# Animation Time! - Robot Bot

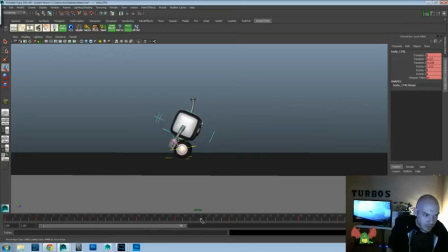[21:56]
Just trying to fix the, I feel like the chest doesn't need to spend so much time doing that. It should be closer together.
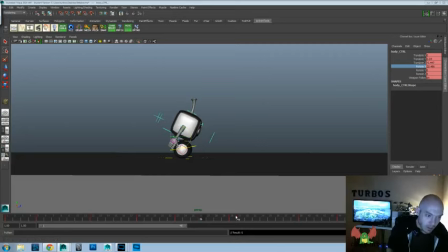[22:10]
Kind of like that. Let's key that. And that would be on 23, so we'll move that back to 23. So it's
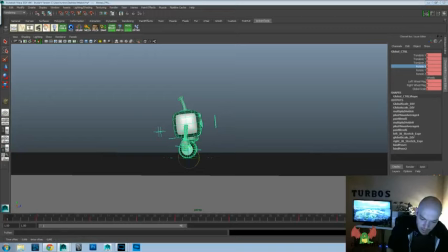[22:29]
translate still feels a little, it could be a little more of a shoot out. It feels like it's slowing out a little too fast, and it's okay to have some of that. Like this is okay, but then I want it to feel like it's shooting.
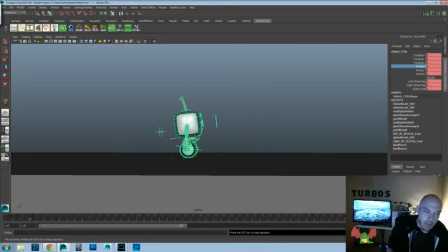[22:48]
So a little slow and then forward. So let's go ahead and watch it.
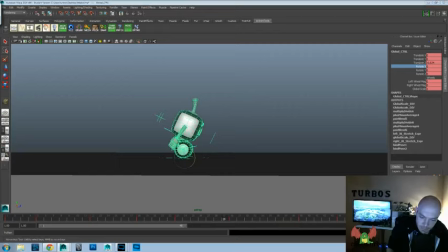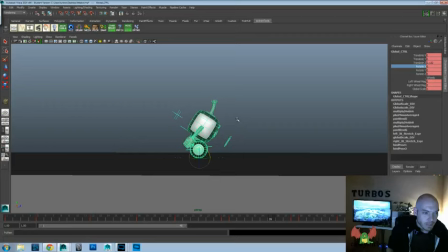I feel like this is too quick in there because we changed the posing and made it a little more extreme.
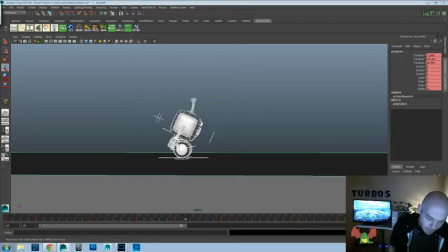[23:38]
I feel like we need an extra frame to get into it. So where can we steal that frame from? I guess we could steal it from the other side here. So go ahead and grab everything. We'll give us one more frame to get into there. Let's see.
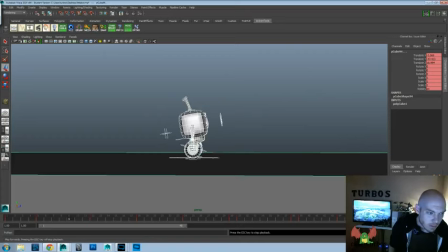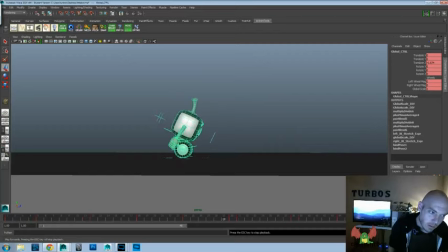I think what we need to do is we need to do another
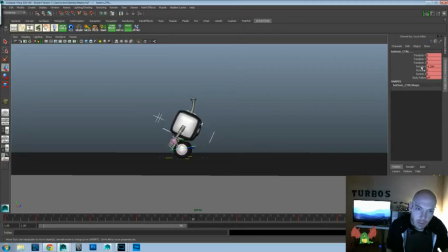[24:38]
and we'll take the rotate X and we'll key on there and give us some extra frame or two to get into there so it's a little more ease in to that crouched position.
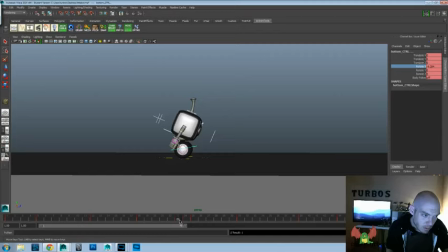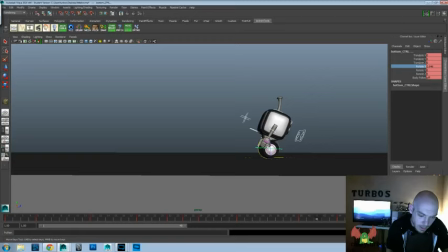to take that and move it back about 2 frames, so we still have that nice,
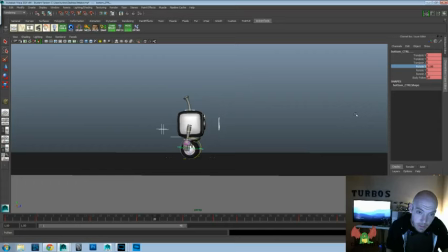[25:29]
maybe we'll ease out of this a little bit more. So I'll key that. And then we'll push that back again. Let's try watching that.